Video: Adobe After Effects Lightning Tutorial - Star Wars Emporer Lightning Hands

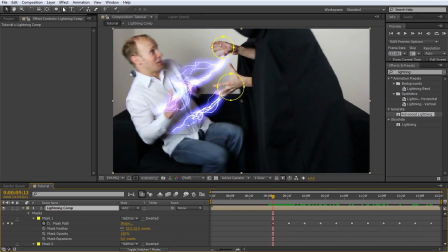[8:16]
Back to the start, select the pen tool and draw a mask around my right arm. It doesn't have to be perfect, the effect is pretty quick anyways. Set the mask mode to subtract and increase the feathering to around 10. Animate the mask to follow my arm until I fall off the screen.
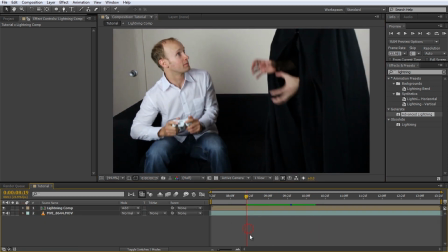[8:33]
If you playback your composition now, the lightning should appear to be coming out of Jimmy's hands and strike me in the chest, being properly obscured by my right arm.
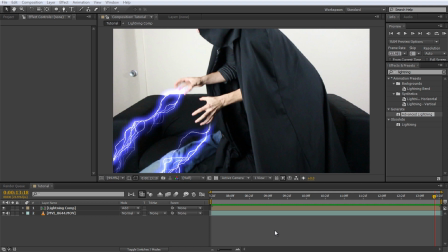[8:41]
The last thing we need to do is add some nice lighting effects. For this, duplicate the base footage, you know the shortcut by now, and rename the copy to Lighting.
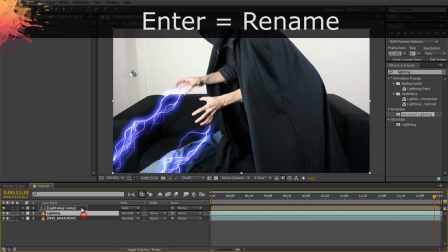[8:50]
You can rename any layer by selecting it and pressing the Enter key. Drag this lighting layer to the very top of your composition and change the blend mode to Add.
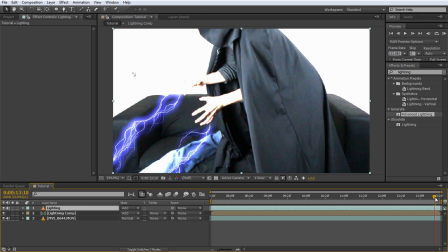[8:58]
Wow, we've created some massively intense lighting. We will fix that up in a moment.
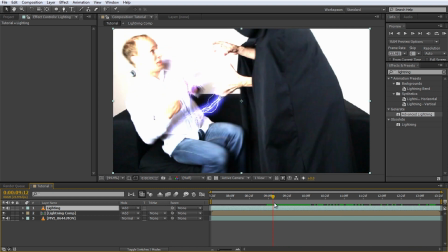[9:03]
For now, move to the time position where Jimmy lets out all of his imperatorial rage and trim the lighting layer down to start at the correct moment. Since the lighting would cast a rather bluish light, let's apply a tint effect to the layer. Change the Map White to property to be a bright lightning-like blue.
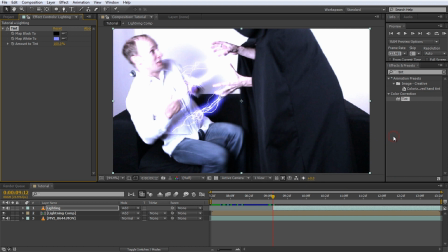[9:19]
That looks much better, even if it is still way too bright.
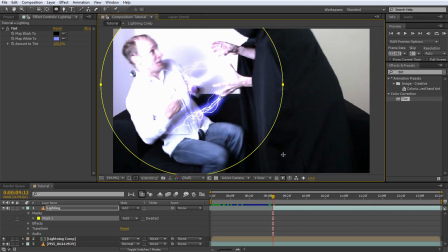[9:22]
Apply a large round mask around the main area where the lightning strikes are and increase the feathering to something large like 300.
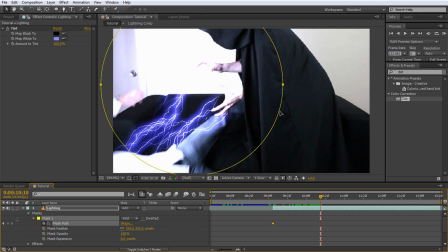[9:30]
Animate the mask path to roughly follow the electricity shooting out of Jimmy's hands.
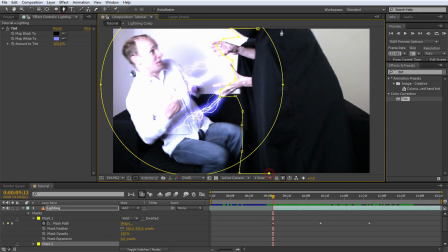[9:35]
Using the pen tool, create another mask and outline the side of Jimmy that is facing the lightning effects, as it will receive a lot of light.
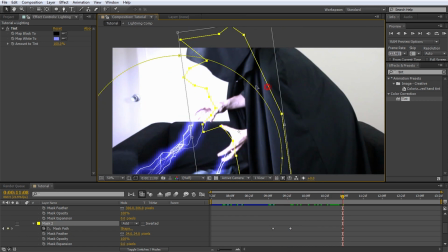[9:42]
Again, feather it out a little bit and animate the path to follow along with the footage.
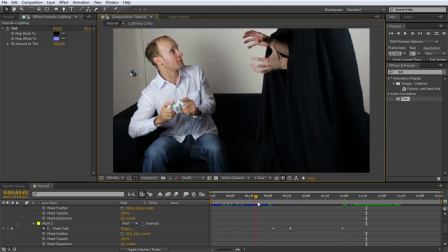[9:47]
Finally, let's make the lighting all jittery, like what you'd expect from a large amount of electricity discharging.
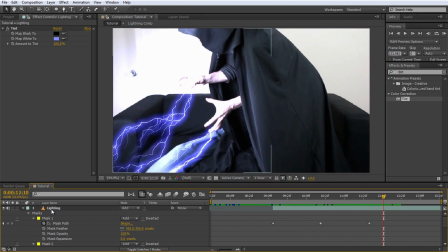[9:53]
Reveal the opacity property of the lighting layer by selecting it and pressing T on your keyboard.
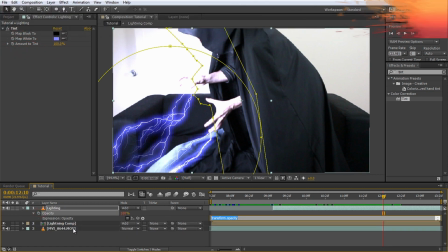[9:59]
Alt-click on the stopwatch icon and in the expression editor enter wiggle, open round bracket, 10,
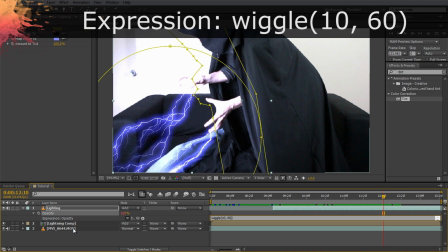[10:07]
60, close round bracket. And then click anywhere outside of the text field.
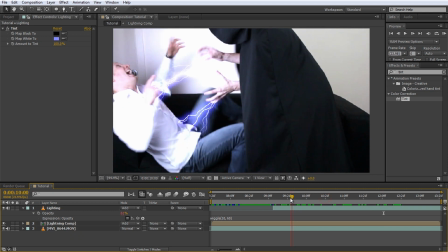[10:11]
This will cause the opacity property to fluctuate 10 times a second by up to 60.
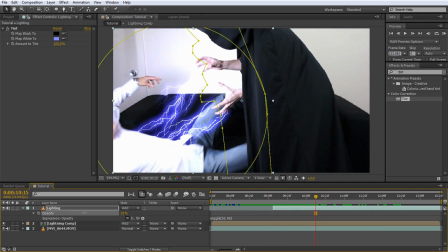[10:16]
Finally, reduce the opacity value to something a bit more natural, something around 40.
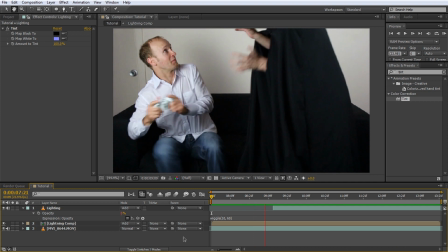[10:21]
If you play back your composition now, you should have a really nice intense lightning hands effect that you can unleash onto any of your friends. I really hope you guys enjoyed this tutorial. As you can see, I'm kind of in the middle of making a few stylistic changes to the way I do my tutorials. Hopefully they'll be easier to follow and, well, just a little bit more fun to watch. As always, please leave any comments, questions or suggestions in the section below. If you want to show some support, please subscribe, like or share. It greatly helps out a lot with the channel. And if you're hungry for more, you can also find and follow me on Facebook or Twitter. Until next time, I will see you later.